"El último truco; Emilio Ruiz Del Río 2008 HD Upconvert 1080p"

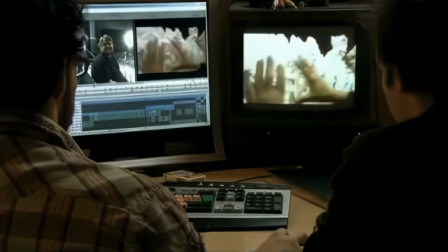4246s
Haciendo un traveling, va pasando por delante de los minaretes. Las montañas las he tallado yo directamente porque es mejor ponerse y hacerlo.
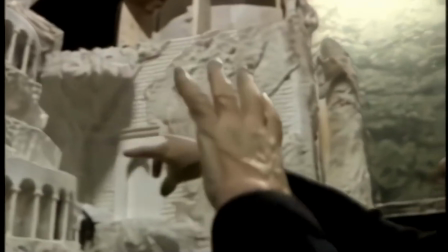4255s
Es que todo me lo talla yo. Aquí se verá que la niña va por encima del caminito ese, que se meterá en visita.
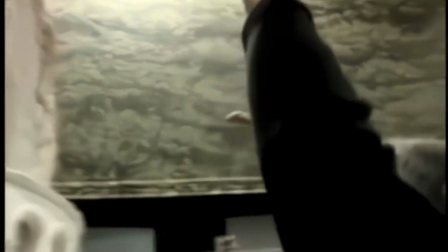4263s
Eso antiguamente era un sueño para nosotros. Entonces se viene aquí.
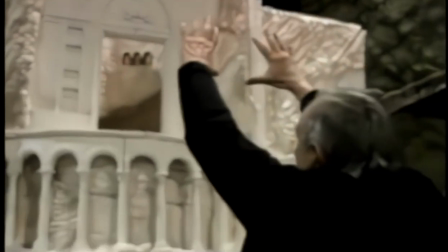4267s
Cuando está aquí, arranca y entra por la puerta al pozo ese.
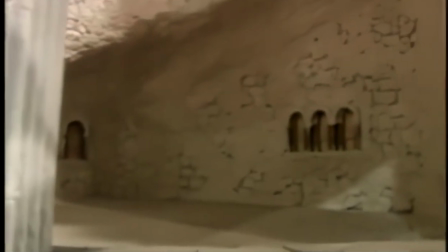4274s
Que figura que tiene 50 metros. Hace panorámica, ahí se corta.
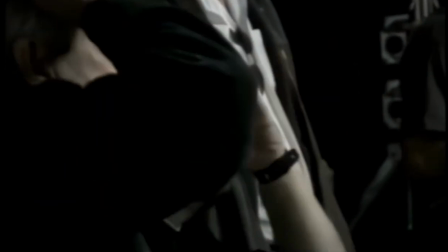4280s
Esa es la escena.
Emilio te dice cuándo. Cuentan que hace mucho, mucho tiempo.
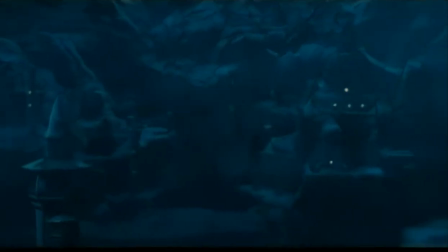4290s En el reino subterráneo, donde no existe la mentira ni el dolor.
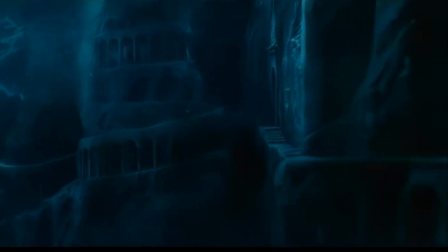4295s
Yo creo que hay trucos que no se pueden o no se deben lograr digitalmente porque cantan bastante más que una maqueta corpórea.
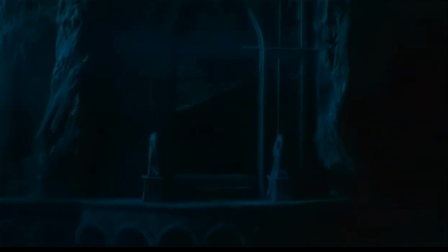4303s La brisa suave y el brillante sol.
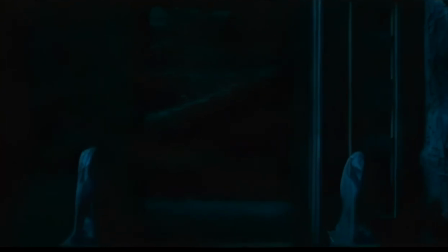4309s
Para mí, en el laberinto es lo contrario a la mayoría de las veces que Emilio ha trabajado. A mí me gusta que se sienta como una maqueta, como un mundito pequeño en miniatura.
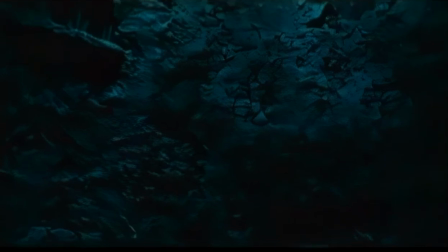4318s
Tiene una belleza mucho, mucho más grande que si yo hiciera aquel mundo digital.
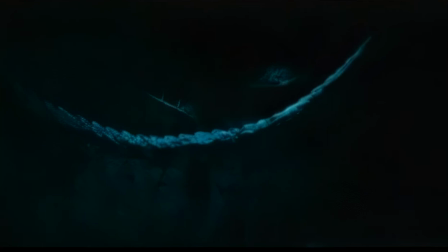4324s
Pierde magia.
Y borro de su memoria cualquier indicio del pasado.
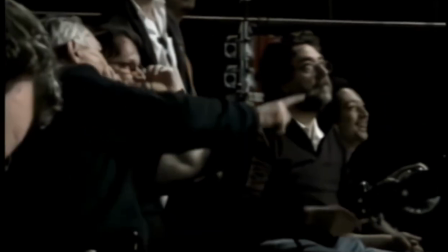4330s
Creo que es un hombre que tiene una cosa que ya no se tiene en la mayoría de los oficios, que es un gran orgullo por lo que hace. O sea, no solo se lo toma muy en serio, sino que se lo toma muy en serio y le provoca una gran satisfacción.
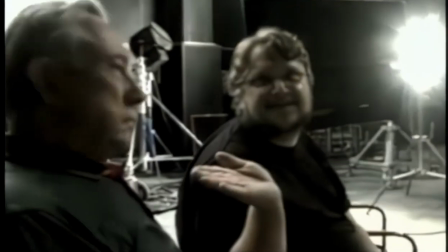4347s Maestro.
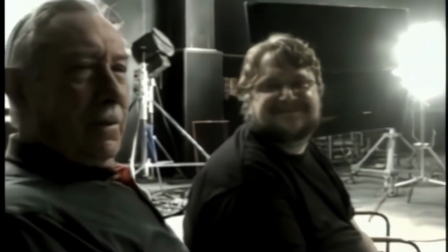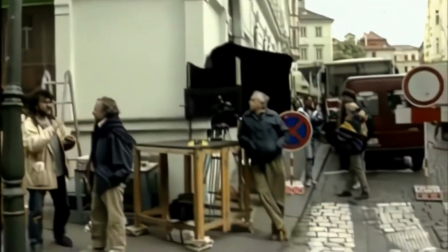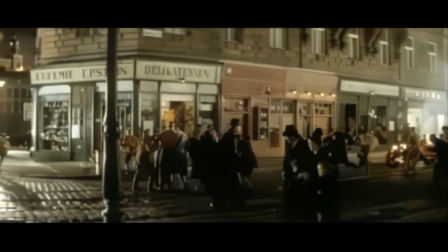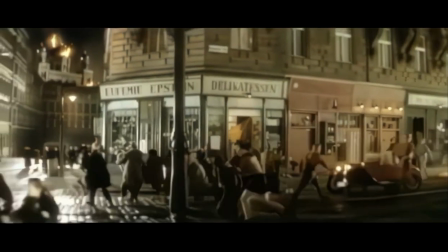4363s
Thank you.
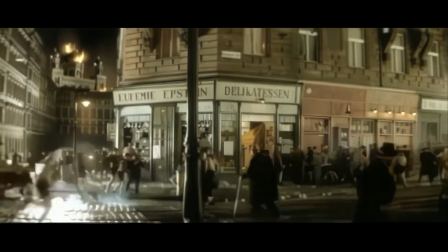4369s
Niña de tus Ojos ya es una época, pues, donde todo se empieza a hacer en digital y todo eso. Yo encuentro el truco digital terriblemente feo, terriblemente antiestético, ¿no? Y además tienes la sensación de que no haces la película, de que tú estás rodando una cosa y que luego eso se manipula, se retoca, mientras que los trucos de Emilio me remiten al cine clásico,
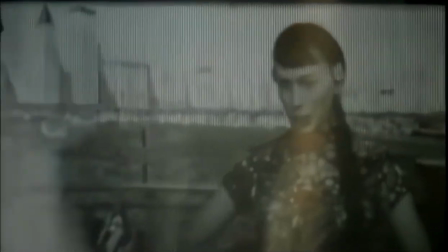4391s
al cine que a mí me gusta. Lo bonito es que hay una magia que impregna el rodaje.
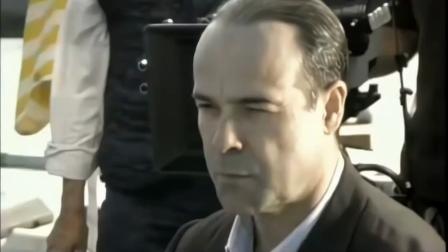4397s
O sea, la magia no está pospuesta, ni está en otro lugar, está allí. Entonces yo creo que nos da a todos la sensación de estar haciendo cine.
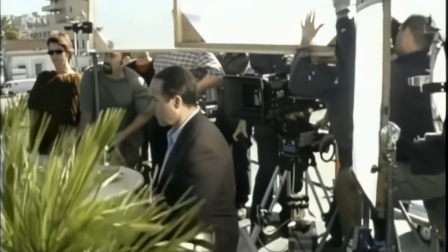4409s
Tiene razones de peso para hacer lo que hace.
Siguiente, rodamos.
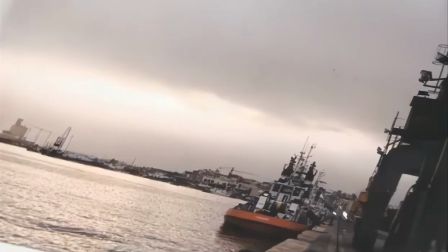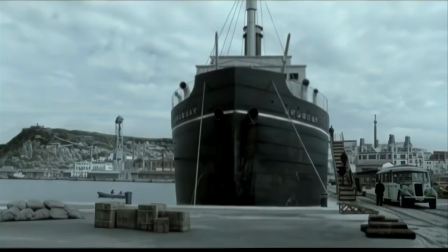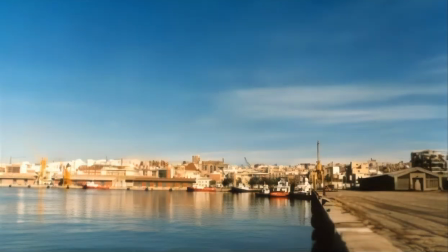4422s
El disfrute que es rodarlo allí mismo, ¿no? O sea, que no tienes que esperar 3 meses para que eso se inserte bien, sino que lo estás rodando.
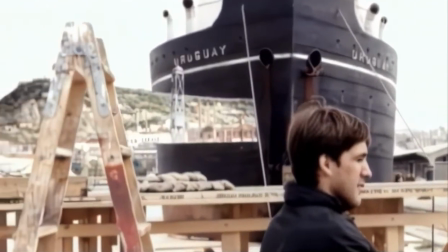4431s
Lo bueno también es que el actor está en situación,
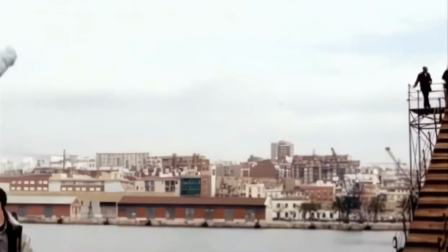4433s
porque aunque haya chapa y aunque haya materiales de disminuida proporción, tienes la sensación de estar de verdad. Y yo veo ciertas películas donde noto a los actores mirar a fondo verde. Lo importante en el cine es los actores. Lo que le pongas es un adorno que pones alrededor, pero lo que hay que hacer es que los actores, que son los que están dando la cara, sean buenos y actúen. No pueden ser buenos si, como me estáis saliendo aquí, sentado aquí yo, y luego me vais a poner ahí lo que sea. Que yo no sé si estoy sentado en un palco del Real o estoy sentado en un banco del Retiro. Y aparte de tener una cabeza muy cinematográfica, luego la resolución artística de lo que él hace tiene la virtud de ser pintura y no el defecto de ser tecnología.
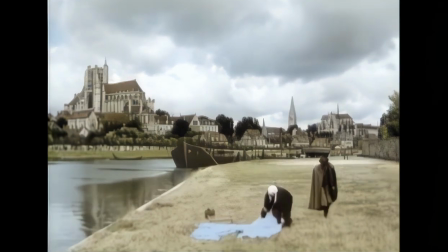4479s
Aquí sí es un pueblo francés. Íbamos por la catedral y cuando llegamos allí estaba toda tapada por andamios.
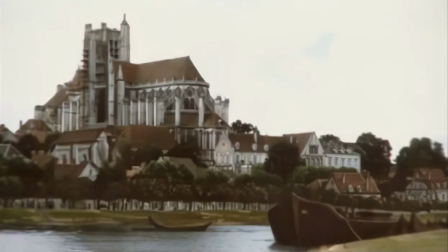4486s
Me la dibujé, me la pinté y ya está.